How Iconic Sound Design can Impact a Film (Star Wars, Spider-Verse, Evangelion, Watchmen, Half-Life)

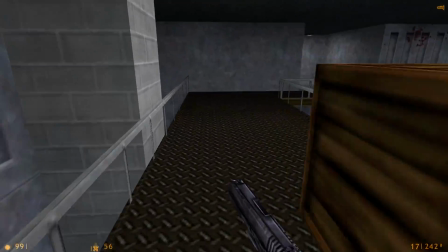And due to this, we don't really have to stress something being distinct or cool to really leave an impact, as just having a very solid mix carries the same weight.
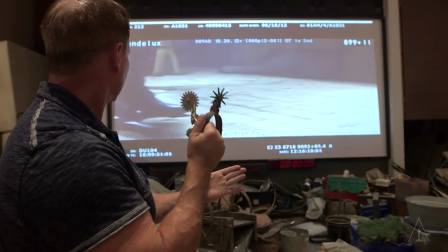Sound designers now seem to stress the idea that everything is crisp and clean as possible, which isn't a bad thing.
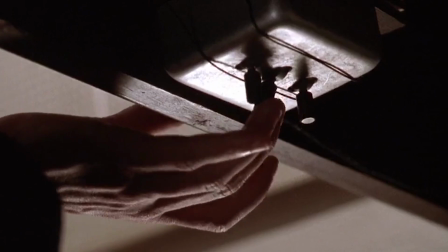Like, not in the slightest. But do you really remember any of the sound effects from like half the modern movies you watched?
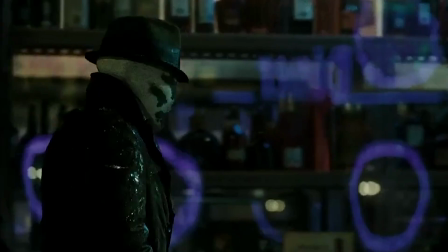Is there anything that's really stuck with you like all of these have? I'm gonna go ahead and do something blasphemous and say nice things about the Watchmen movie real quick.
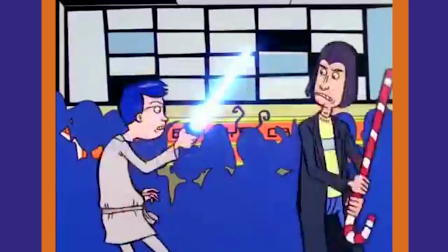All you comic book fans out there, you can go ahead and shit on me later for this, but I own a signed copy of the book, so fuck you.
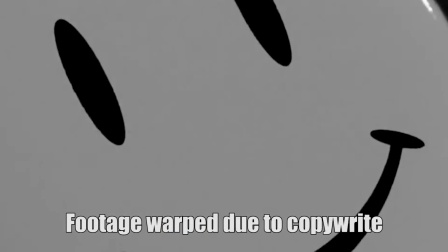On a regular basis, I use the opening scene of this movie as a test of my own home theater.
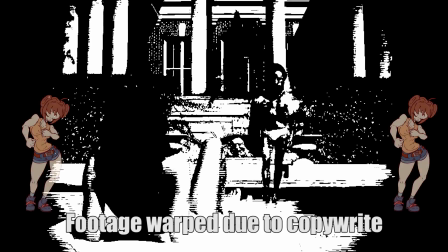It does literally everything right. The calm classical music is just a nice additive as we hyper-focus on the sound effects here.
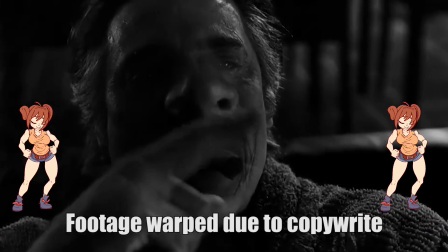You can hear the comedian's lip purse when he pops a cigar into his mouth. The cigar burns quietly and then...
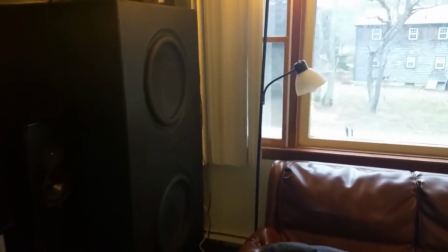I cannot undersell how amazing this sounds on a home theater. It feels like someone's actually kicked your fucking door in.
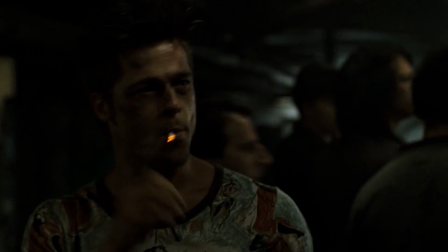And then the fight itself, fucking perfect.
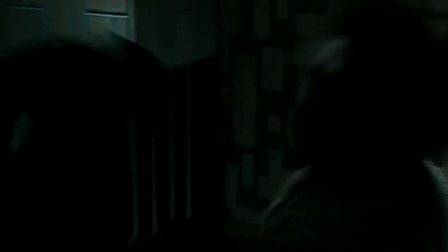We got a nice mix of those subtle little notes of accuracy combined with the satisfying cracks of the punches.
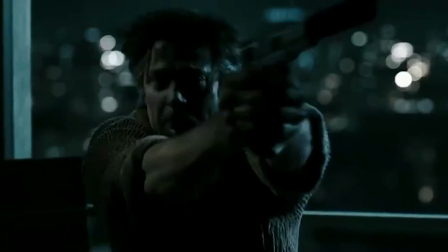I love how the bullet popping from the chamber makes this little ting and then a metal hold note.
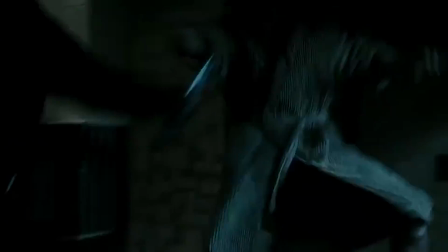And when it hits the TV, the residue has this like nice popping static at the impact point.
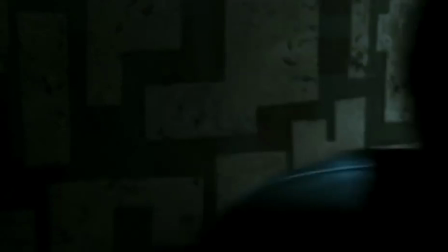LFE is used in full fucking force here.
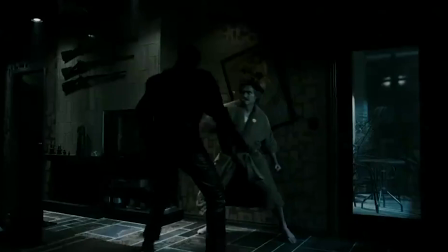I already said the door being kicked open feels like legit as fuck, but each punch and smack and crack and knife is so much.
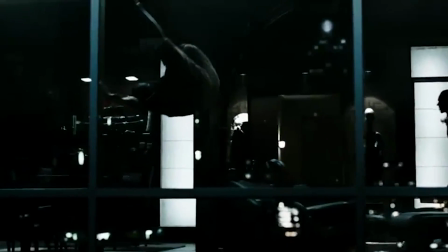But here's the problem. Not everybody has a goddamn 5.1 system in their home.
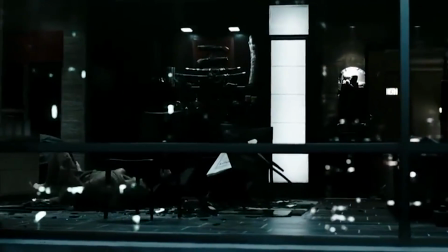So this will translate to something a lot more mundane but kind of impressive on most bad speaker systems.
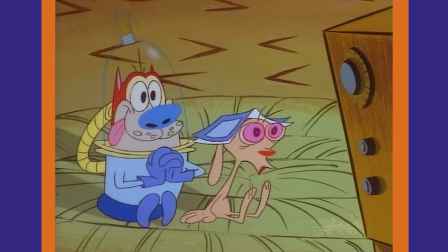Sound designers never really think much about working around this. It doesn't matter much in the long run, as long as it gets the idea across, it works.
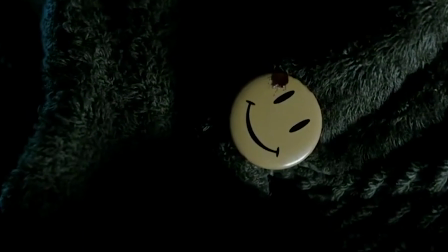But you're missing so much by having a regular stereo speaker set, or God forbid, a mono set to play this back on.
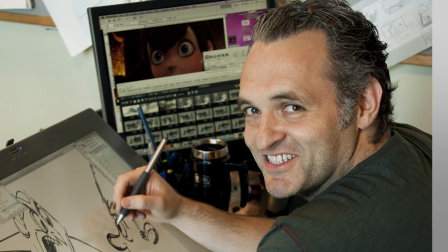Genndy Tartakovsky made a point of this when applying sound effects to Samurai Jack.
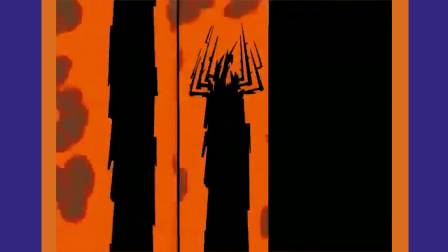Aware of the fact that early 2000s TV speakers were mediocre and a lot of them were single channel rather than two channel,
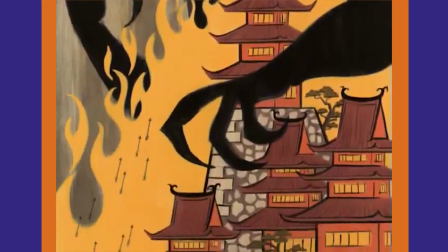he decided to use sound effects and mixing techniques that have worked just as well on a home theater as they would on a basic CRT.
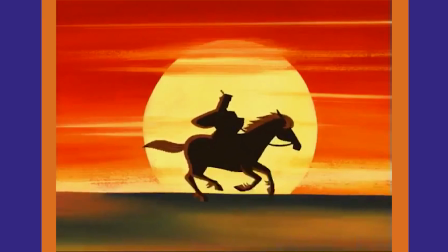And for a show as sound effect and hell, even Foley-centric as this, he is a goddamn genius.
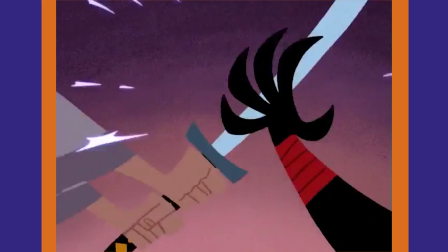Fights feel cool because Jack's sword sounds cool, hell yeah. And shit dude, half the time the sound effects are compensating for a lack of movement on screen.
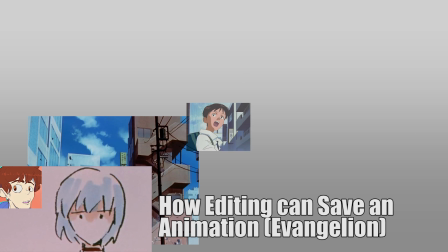I made a whole video about this relating to Evangelion, go watch the Evangelion video.
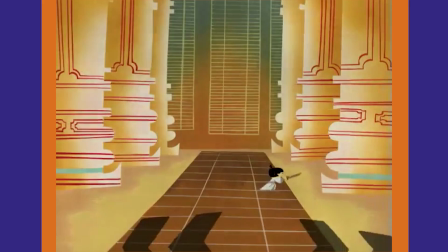Atmosphere and Foley work just as well as the punchy sound effects do, as they aren't persnickety enough to only translate to the best of home theaters.
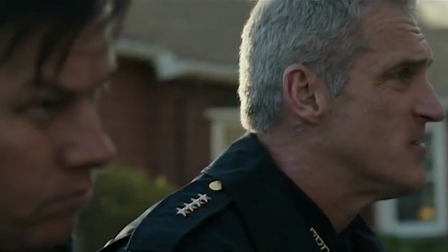Fuck yes. Thank you.
I watched a few scenes from the movie Patriots Day recently, and it got me thinking about some things.
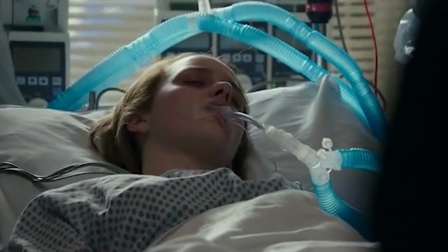Well, technically it got me thinking about a lot of things, but I'm talking sound right now,
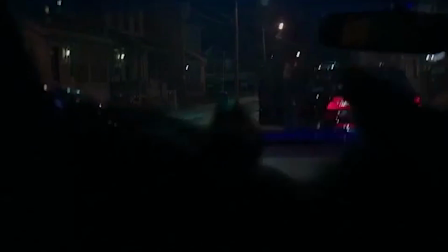so In the Watertown shootout scene, all the gunshot and explosion sound effects are very light, crisp, and powdery.
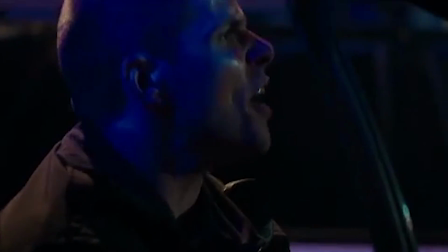The majority of what you hear isn't the punchy sound effects of the gunshot, but the higher frequencies of pulling the trigger, or the top of the gun kicking back with each shot.
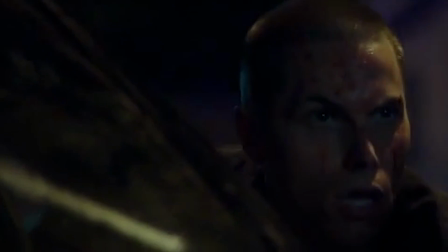This is done to make the scene seem more realistic and more chilling, and due to it relying on higher frequencies,
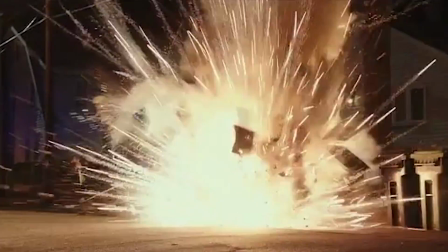which most speakers can accurately put out, this ends up working really well both tonally and technically.
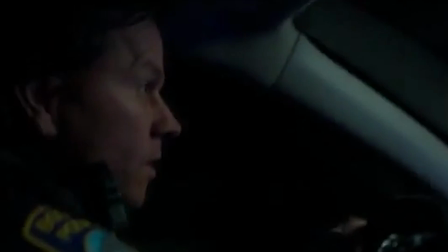It's not a major loss to not be watching this on a full surround sound system. The recent movie Hereditary does something similar with this.
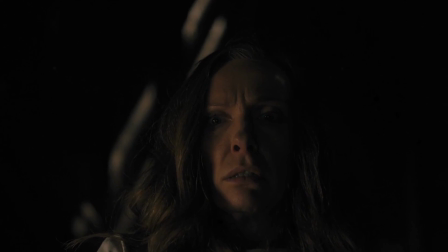Although in some scenes it does incorporate LFE very heavily to vibrate the room to make everything feel more tense,
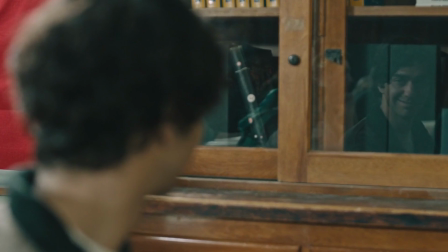they make full use of having everything be in 5.1 surround, having very small, very precise noises bounce around between speakers.
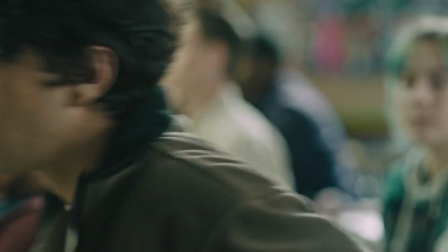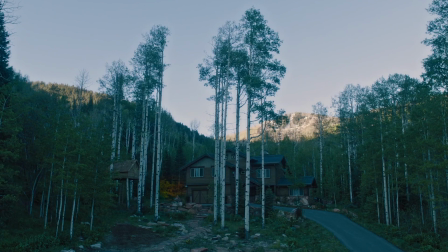Yes, Peter?
To help sell the tension and make sure you're fully invested and very on edge.
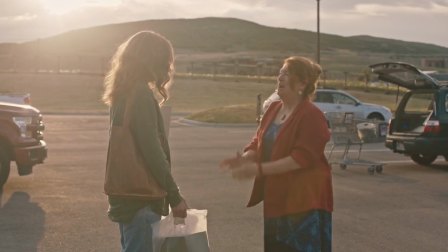Funny story, this movie's actually so well mixed that when I was watching it on my own sound system,
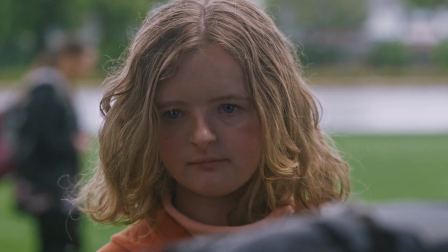I couldn't differentiate actual noises outside from the ones mixed in the ambient tracks of the film.
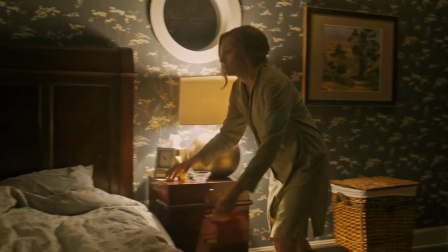Like, for example, a plow truck drove by outside, and for the first few seconds I heard the plow truck, I thought it was just part of the movie and not outside.
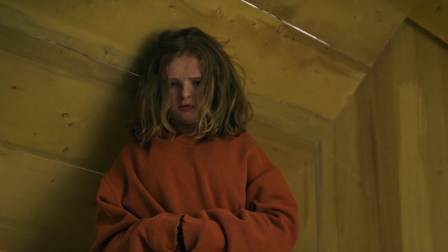Again, considering these are higher frequencies, this is something that still works on a regular speaker system.
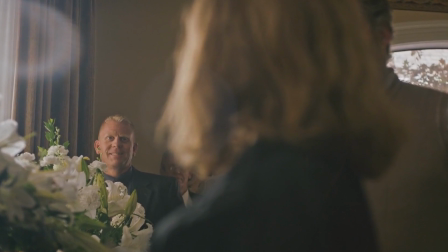However, it's just greatly improved by being put on a 5.1 system. There's not too much lost, but there is a lot to be gained.